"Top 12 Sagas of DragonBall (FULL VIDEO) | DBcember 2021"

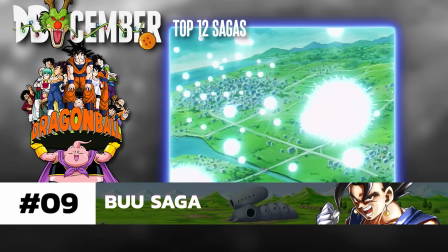28:35 While we can all agree that the team effort culminating in the Genkidama against Kid Buu is a remarkable finale,
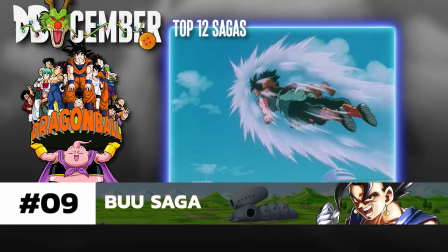28:41 up there with the best of them, Goku leaving with Oob is disarmingly abrupt, even though it is hinted at beforehand,
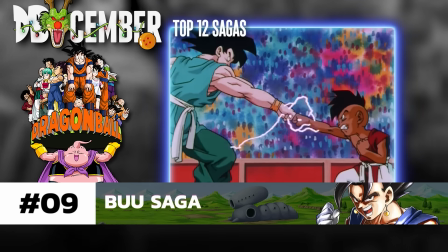28:47 and some folks found it unsatisfying as a proper ending to such a long story. True, but there's an argument to be made that it's also in line with the nature of the series.
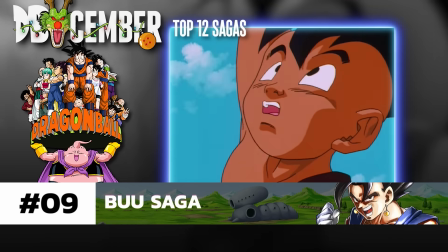28:56 Goku sees potential in this boy so much like Roshi did with him, and so he takes him under his wing, and even bestows him with Kintoun.
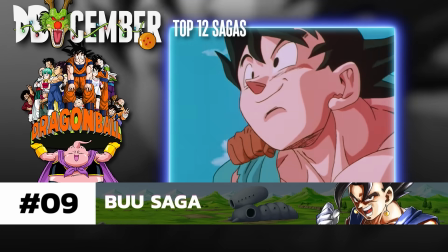29:04 Toriyama likely didn't want to give a definitive ending because his story was all about adventure and how the adventure never ends.
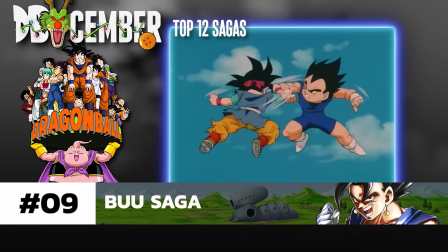29:11 Man, one could say that GT's ending is unearned and overindulgent, but they both have their fans.
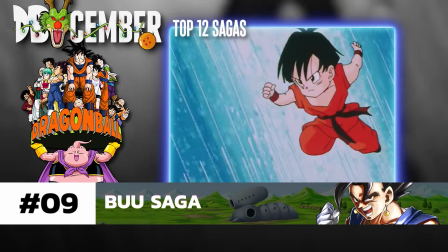29:16 Although, if we're already comparing, I'd argue that the end of the manga gives us a better version of Pawn than GT ever did. Damn it, we gotta end this one on a high note. Crap, what about the, That
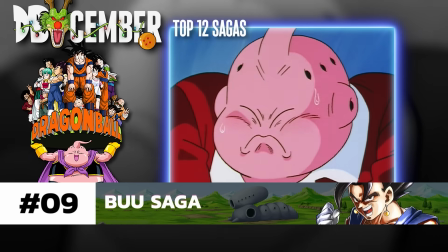29:31 scene where Buu is squeezing toothpaste onto his toothbrush, but it looks like poop.
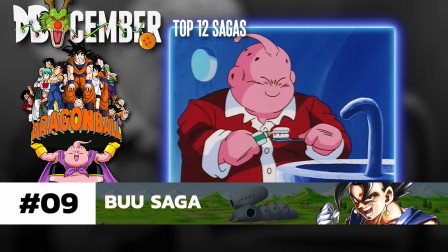29:37 Alright, I'm psyched! 8.
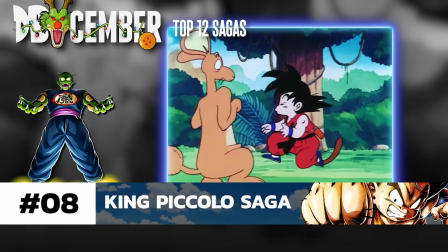29:43 Classic Dragon Ball has some of my favorite arcs in all of the franchise, and I could really use some positivity after those bottom 4.
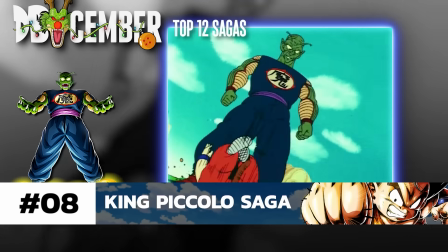29:50 Agreed. And luckily, we're through the worst of it. From here on out, there should be way less negativity. I think this is the worst arc of the original manga. Ireland's not even a real country.
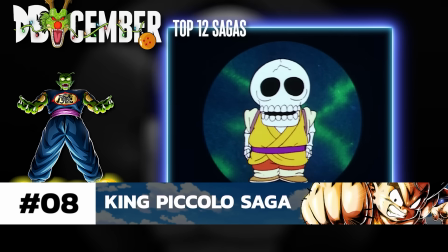30:00 I'm sorry, I know this list is a celebration of Dragon Ball,
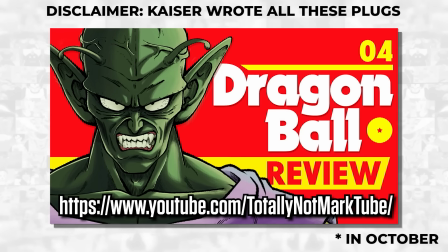30:04 but if you watched my review of the King Piccolo saga over on my channel, Totally Not Mark, Shameless, but hustle, respect, hustle.
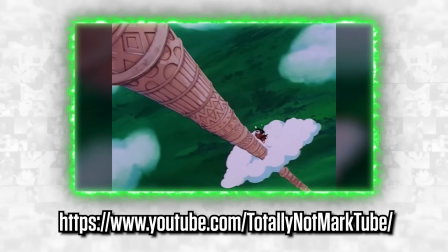30:10 I talk at length about how this arc is so rife with plot contrivances and ass pulls so blatant and galling, they put almost every other arc from the original manga to shame. Truth is, I know what you're talking about.
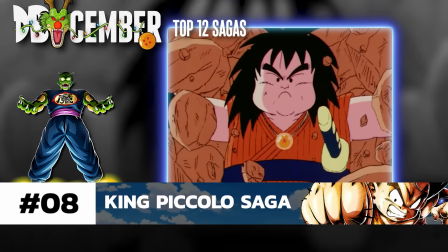30:22 The King Piccolo saga, in a lot of ways, is a prototype for the rest of the series. Introducing an overwhelming force of evil,
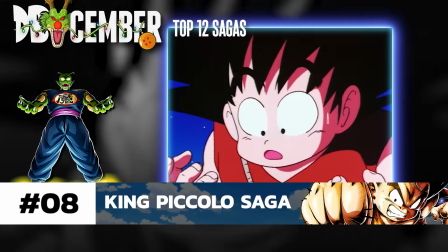30:29 Goku will have to struggle with the death of his allies and brutal combat, overcoming his own failures and weaknesses in order to grow strong enough to win the day.
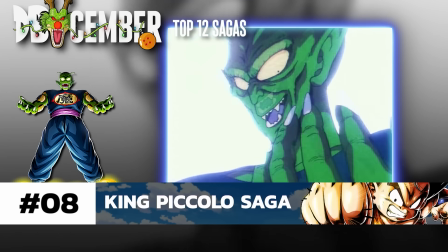30:36 Rinse and repeat. But in being the first to follow this simple yet brilliantly reliable structure, it has some wrinkles that would be ironed out in sagas to come.
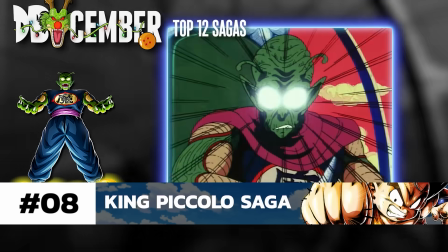30:45 But you know what? Let's compliment Sandwich this sumbitch. King Piccolo is a boss, and I mean that in every sense of the word, too.
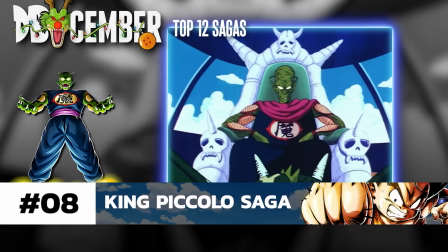30:52 Until he gathers the Dragon Balls, he spends his time ordering around his musically inspired minions to do his bidding,
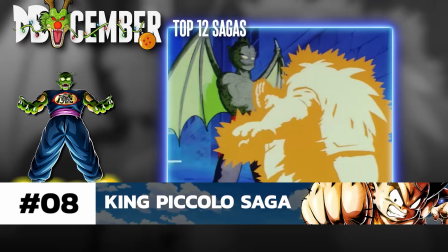30:58 conducting an orchestra of death for the world's greatest martial artists.
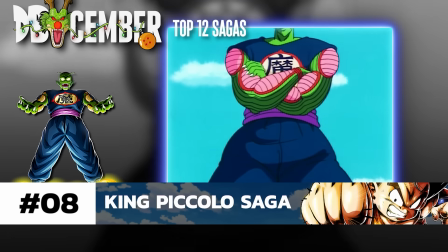31:02 But when he finally has to step out onto the battlefield, he towers over the rest of the cast, especially Goku.
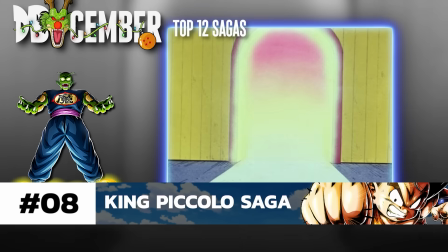31:09 And unlike the Red Ribbon Army, there's a real sense of menace and danger, especially as the arc itself starts with the death of Krillin.
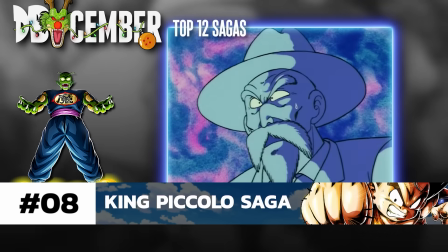31:18 Though fans of Dragon Ball would become accustomed to the death of heroes in sagas to come,
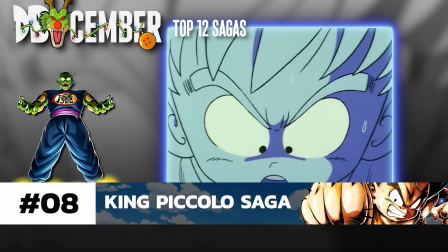31:22 the shock of such a loss capping off the 22nd tenkaichi budokai was a masterstroke on the behalf of Toriyama.
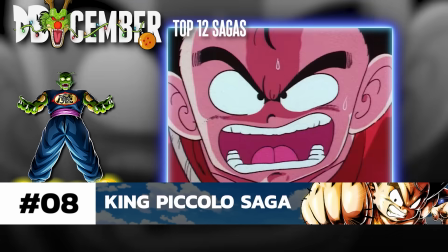31:28 This one act of violence sends Goku on a rampage, unlike any we'd seen before, almost getting him killed.
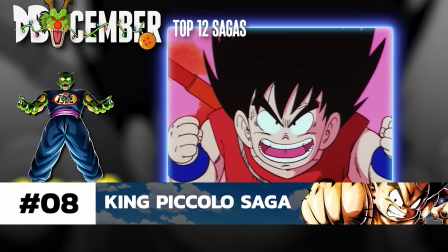31:35 It's chilling and even a little scary to see our sweet little monkey boy so distraught and thirsty for blood.
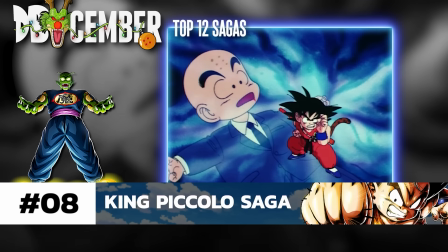31:40 It was a perfect way to challenge Goku as a character instead of merely as a fighter.
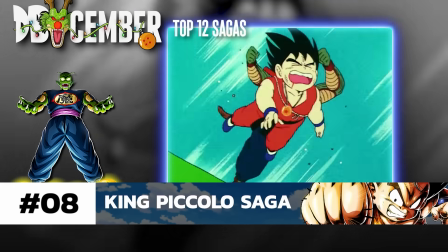31:45 And despite all his rage, he's no match for King Piccolo, who brutalizes him,
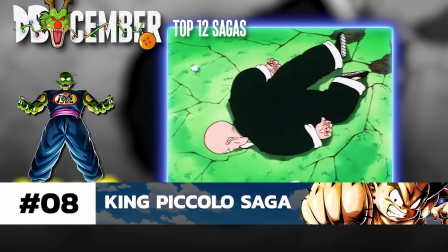31:49 leaving him for dead before he kills Chaozu and Roshi, makes his wish on the Dragon Balls, and then blows up
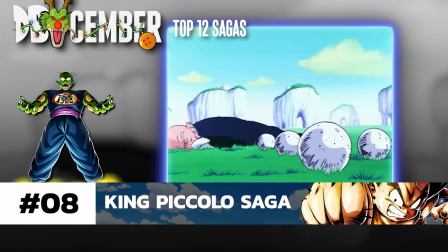31:57 Shenron. It's brutal, it's devastating, and it ratchets up the despair way more than any other arc before it.
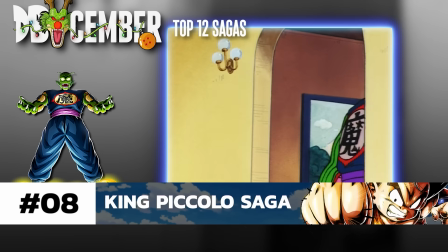32:03 And afterwards, he just walks straight into the King of the World's home, says, "This is my house,
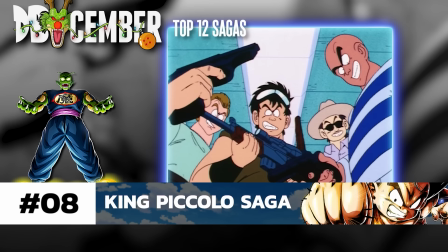32:08 bitch," and then proceeds to set every prisoner on the planet free and starts a goddamn purge.
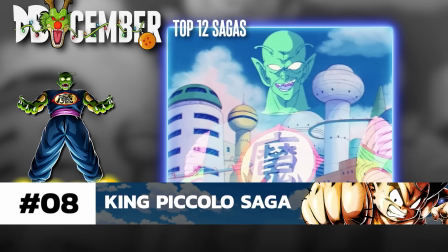32:14 It's insane, and it really sets the stage for the climax to come.
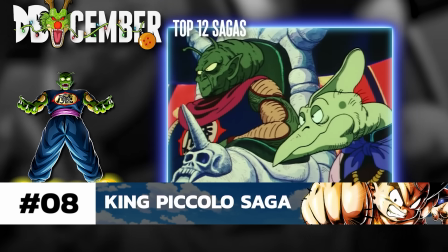32:18 But the big issue with King Piccolo is that, as far as villains go, he's sort of textbook.
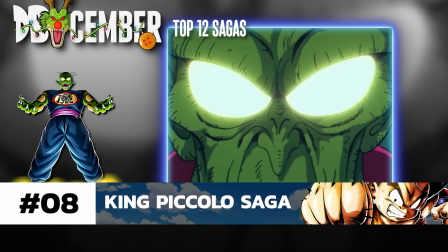32:23 For all the grief and guff we give the villain lineup of GT, King Piccolo's entire character is literally evil demon hell-bent on world domination.
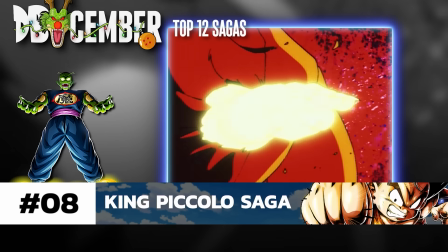32:32 But if the biggest problems with this arc were its boilerplate villain, I'd be singing an entirely different tune.
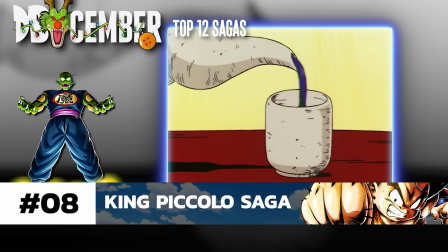32:38 The real trouble starts with Toriyama's haphazard storytelling in this section.